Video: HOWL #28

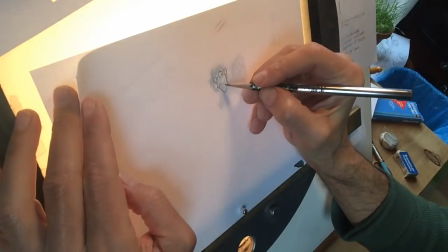(8:20)
That was a telegraph sound.
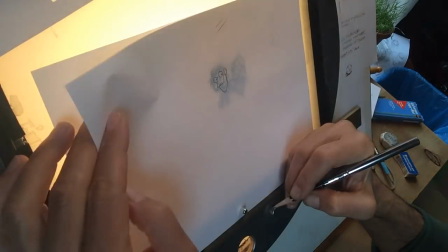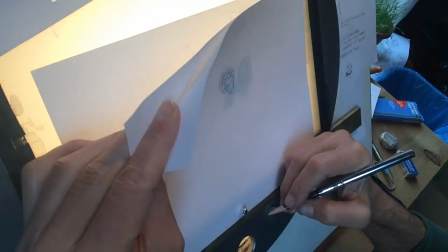(8:28)
Yeah, that could work.
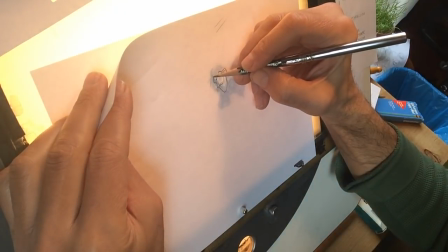(8:32)
It goes up a little bit. Let me see his hair. Let me see his head go.
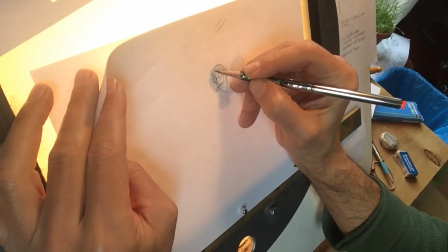(8:37)
I'll just lightly pencil this part in, right?
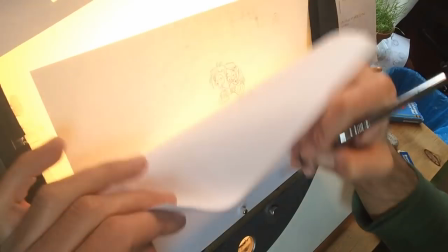(8:43)
And I'll give little landmarks like these eyebrows. Who knows what this is?
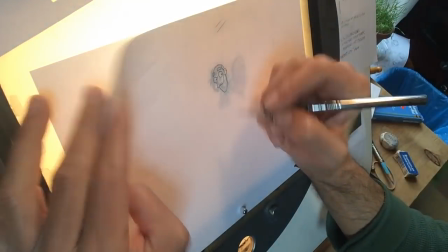(8:51)
Anyway, we have to do a test. I have no idea how to scan all this stuff in so it turns out vector.
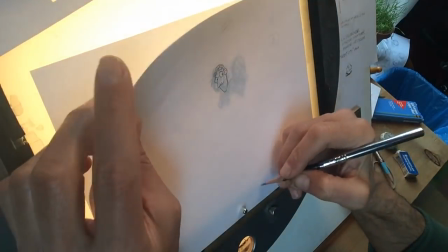(8:59)
I haven't had a serious meeting with anybody about it. Not yet.
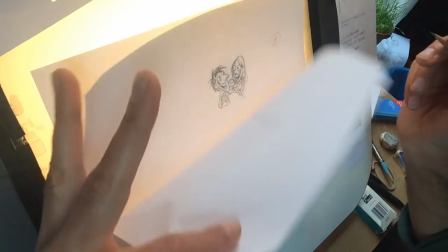(9:04)
So I got to do it anyway. Yeah, I like that. Look at that.
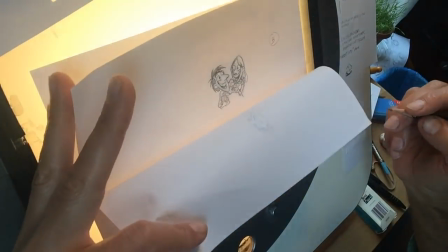(9:08)
That's cool. And with his hair, I can always adjust.
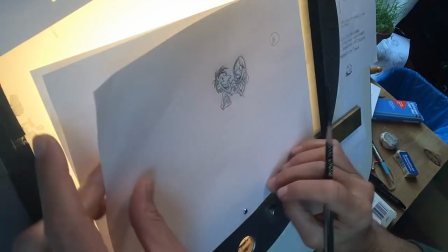(9:13)
And also, look, there's no law just because you do a layout, a key drawing, that you can't adjust the key drawing.
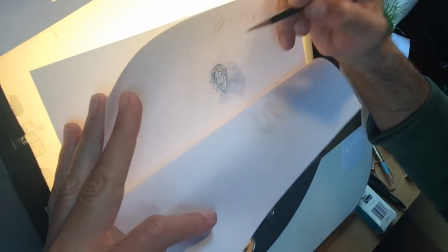(9:21)
Because look at the hair. Maybe the hair is going down, and then it has to settle, right?
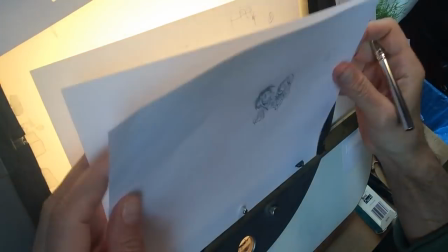(9:26)
It has to turn, do things. So this is just okay. Actually, what did Richard Williams say about in-betweening?
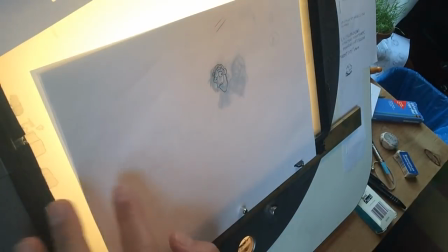(9:34)
Those were the drawings, the in-betweens.
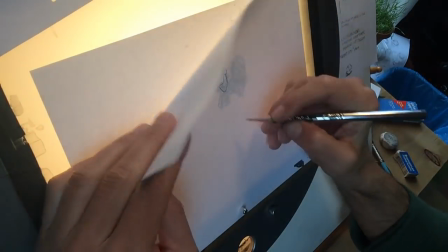(9:37)
So let me see what's happening here with his thingamajig, his apparatchik.
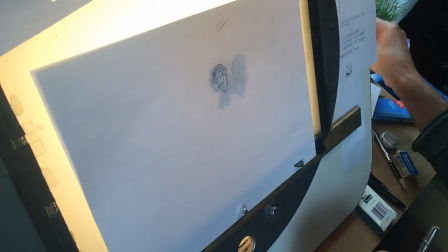(9:44)
Now, the apparatchik is... That's clumsy.
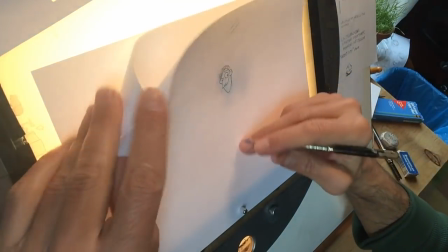(9:50)
I mean, I don't want to spend time being a machine. So I might even just trace it, position it and trace it.
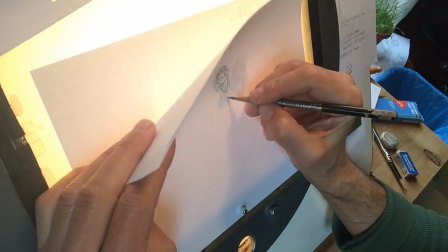(9:56)
Now, I don't want too much attention paid to it
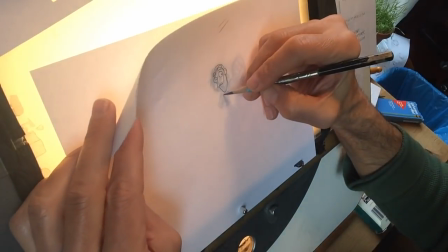(10:00)
So I'm just going to give it a little huda here positioning.
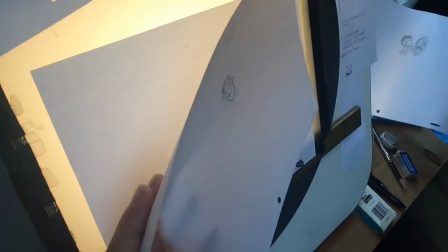(10:06)
And I'm just going to go and be a bad guy. Cheat. Why not?
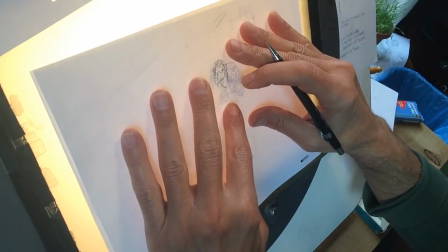(10:11)
It's not a $1 billion job.
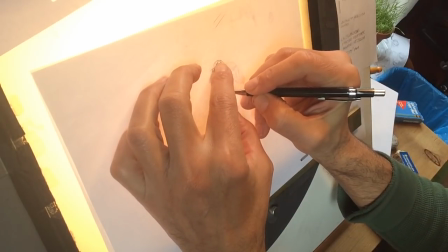(10:18)
I'm just going to do this. Why not? It's fair enough.
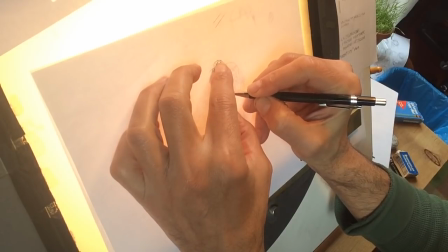(10:23)
I can cheat all I want. Nobody, you know what?
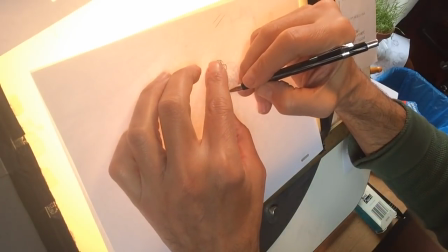(10:28)
Nobody's going to notice it either. They're going to say, oh, Dilworth cheated. He's not an animator.
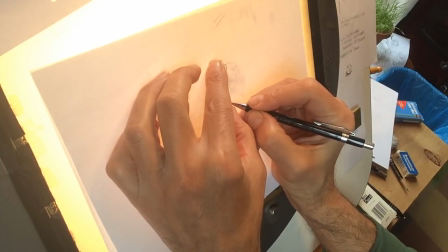(10:35)
Well, I don't know what animation is. Just moving things.
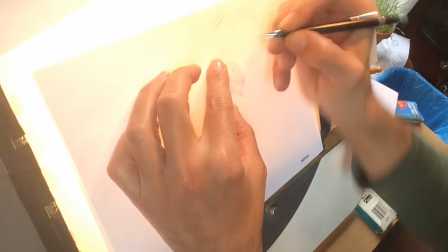(10:44)
And also, it's happening very quickly. We don't need a lot of business going on with this phone.
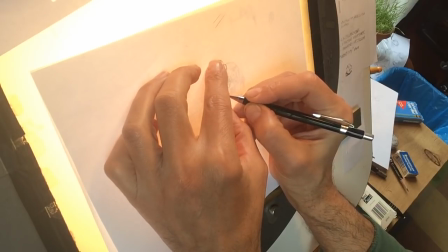(10:50)
They call it a phone, but it's really an apparatchik.
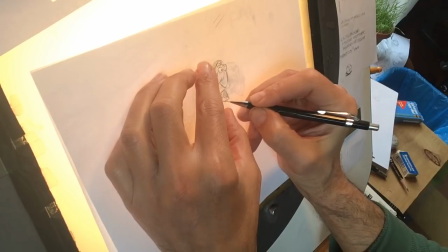(10:57)
So this is the first time we're going to be together doing this animation part.
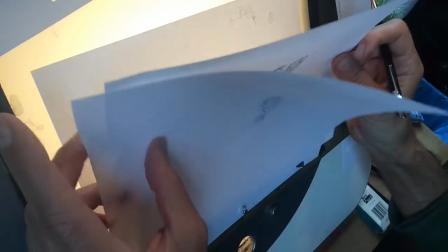(11:04)
I don't want to make them too long because, oh my goodness, you know, things can get boring.
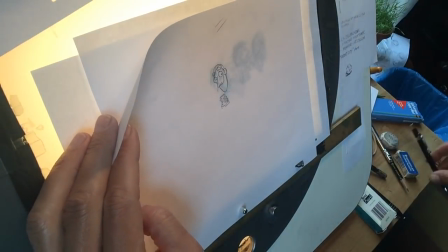(11:09)
I just want to put a little knuckle action. Maybe not, because this one doesn't have any knuckle action.
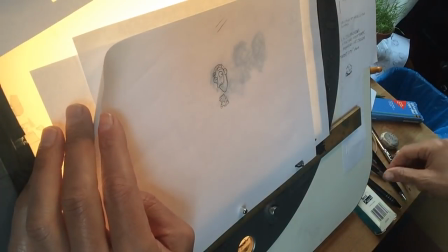(11:17)
That's okay, we can erase. That's why we have an eraser. It's not like, well, you know,
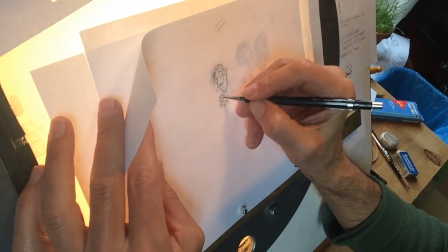(11:23)
you make a mistake and you bet on the wrong horse when you could have bet on the right horse and then you lose all your money.
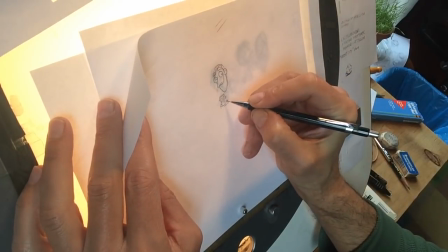(11:30)
I don't know anything. You can't erase that.
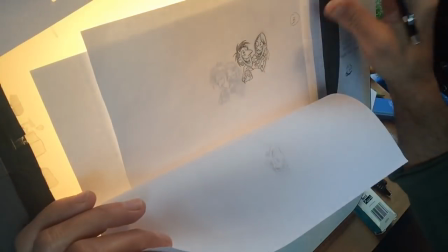(11:36)
Some things are precious, like life. Okay, let's see what this looks like.
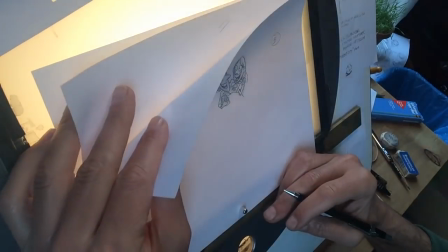(11:42)
Just a phone. All right? Yeah. I think his thumb is too big, right?
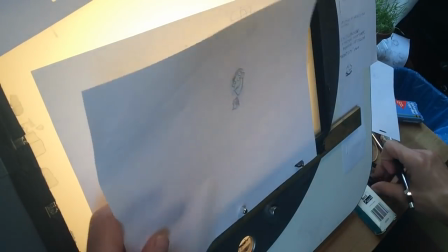(11:51)
We're going to have to pull that thumb in because it kind of sticks out.
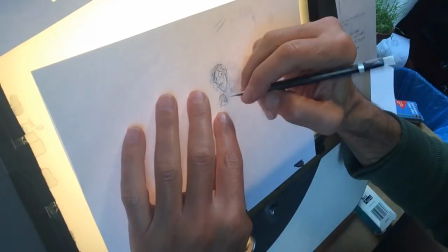(11:56)
I might have to ink. These might have to be inked. I'm thinking now, what if
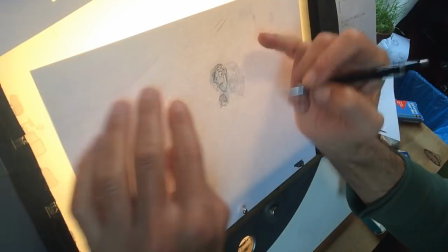(12:04)
we scan them and then they're inked vector?
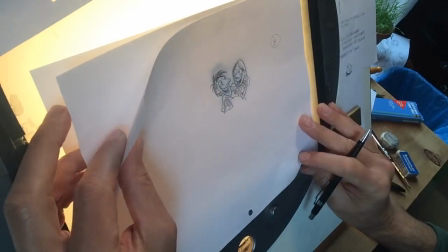(12:10)
So we just say it's a cleanup. I'll animate tight like this
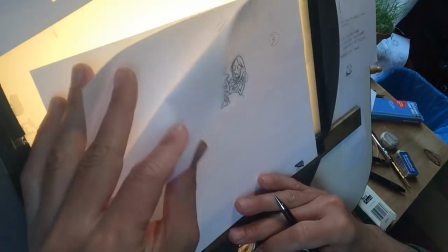(12:16)
so that the inker is not doing a hell of a lot of discovery and rebuilding on the drawings.
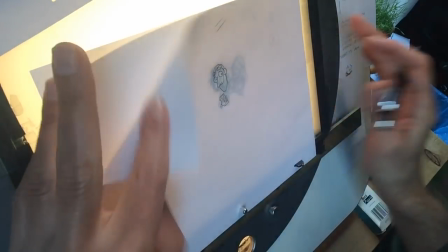(12:23)
But let's see. I'm going to leave that for now, this pen.